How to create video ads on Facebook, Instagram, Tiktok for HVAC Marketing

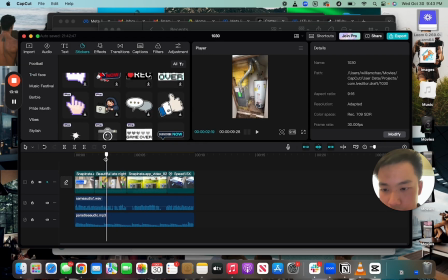747s
that. Right, 0% interest for 84 months. Right, so that's very important.
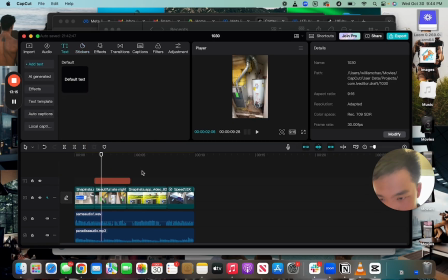752s
So what I'll do for that is I'm going to add that, right? So people remember 0% interest. $84 months.
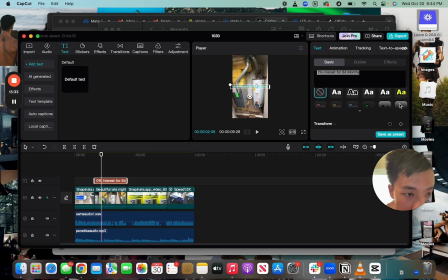769s
Right, so what I'm going to do also is for people to see it, I'm going to make it glowing red text. Right, and then we're going to make this a little bit bigger. We're going to make the font larger, font size to around 20.
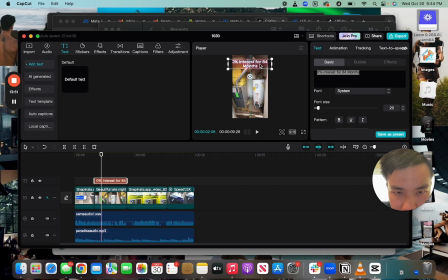788s
0% interest, ready for months. Maybe even bigger. Right, like that. Payments as low as $99 per month, right? So we're now going to add that as another detail.
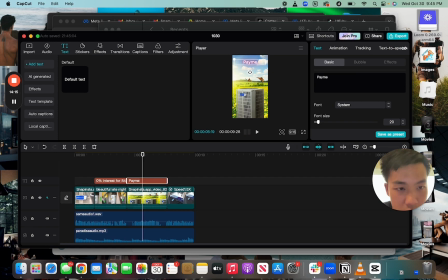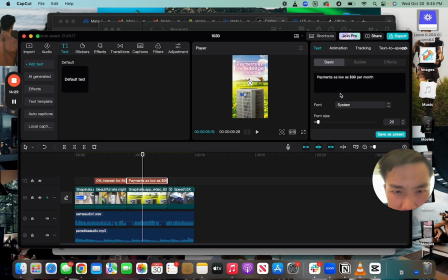815s
So maybe I might change the color of this font to something that people can see a little bit better. Right, green. Green is a little bit better. Honestly, I might even go as far as red.
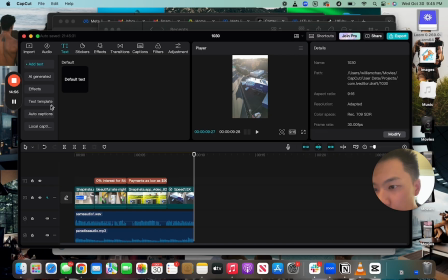834s
Right. Right, so now I might have something like click below.
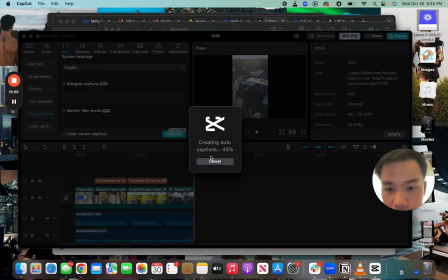841s
Right, and what you can do is you can create auto-generating captions.
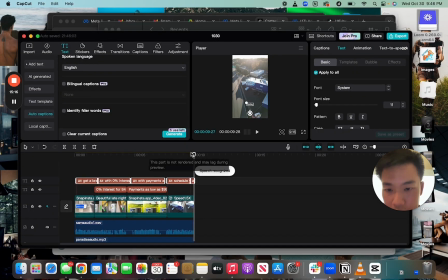848s
So give me one sec, it's gonna auto-generate the captions and boom, there you go. Right, so.
Get a brand new AC and heating system with 0% interest for 84 months, with payments as low as $99 per month.
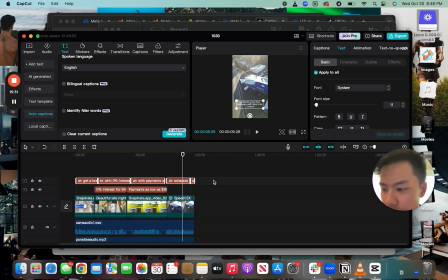860s Schedule your free estimate with Sam.
Right, so you don't have to, you can auto-generate the captions as that or use another source, right?
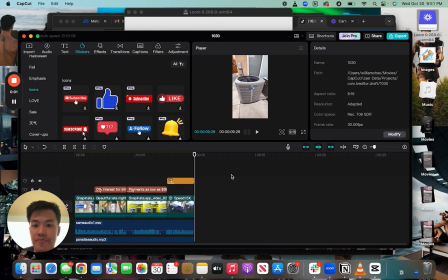869s
So let me, so what I've done now is now that we've created the base of the video, add a couple small details of, having the text appear, right? Having some transitions and then some icons telling them to click here, right?
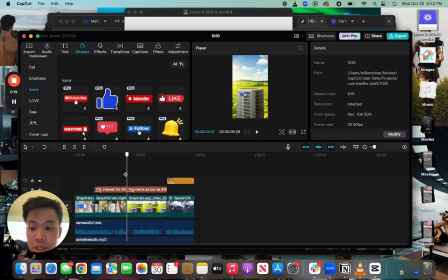887s
So now that I have the base of the video done, you can use CapCut to generate the captions, but I'm actually going to use another application to generate the captions because there's another application that I use that I prefer a little bit better.
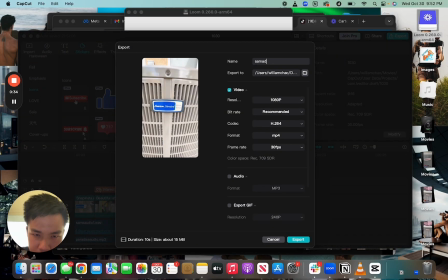901s
So what I'm going to do right now is I'm going to create Sam Ad 1. I'm going to export this, and now I'm going to add.
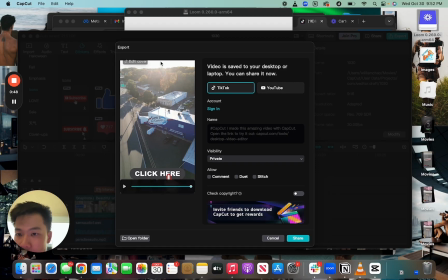911s
So now that I have the footage, it's exported.
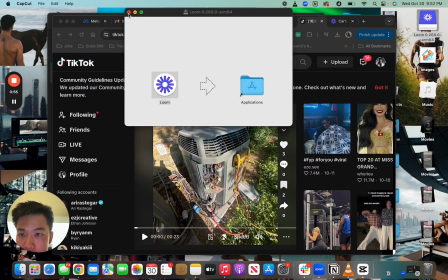916s
I'm going to airdrop this onto my phone, and it's also great to test because you want to see what
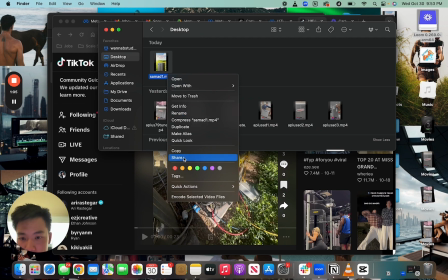925s
your customers are seeing when they're on the phone. So I'm going to airdrop this onto my phone. For the app, after we add the captions, the ad itself is ready to go, right? And this ad you can use for Facebook
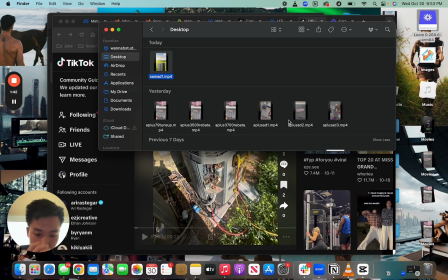943s
ads, Instagram ads, and I would also strongly advise using this. You can also use this for TikTok ads as well. So any advertising platform that
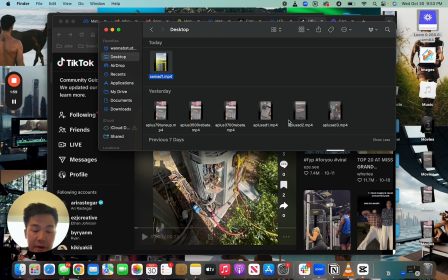960s
relies on what I would call any platform that relies on vertical videos, these advertisements would be a good fit for. So generating the captions right now, give it a couple moments,
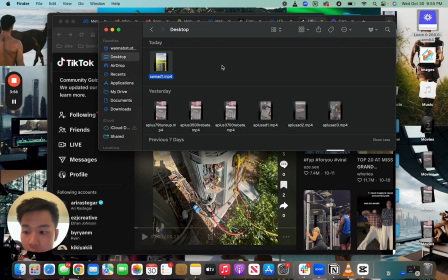976s
and then we'll take a look at the final product. I usually run 5 different ads at the same time.
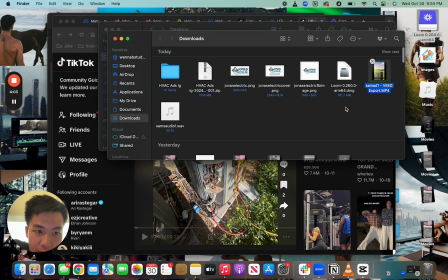982s
We're going to A/B test which ads and offers are most relevant to our audience.
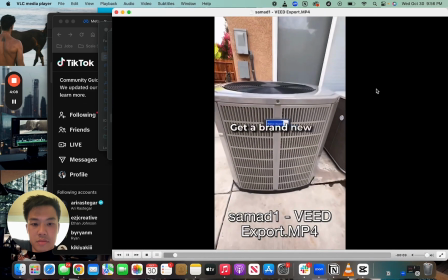985s
So let's take a look at the final product. Get a brand new AC and heating system with 0% interest for 84 months,
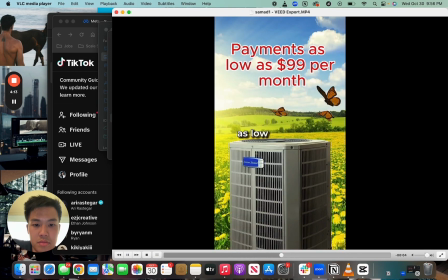992s
with payments as low as $99 per month.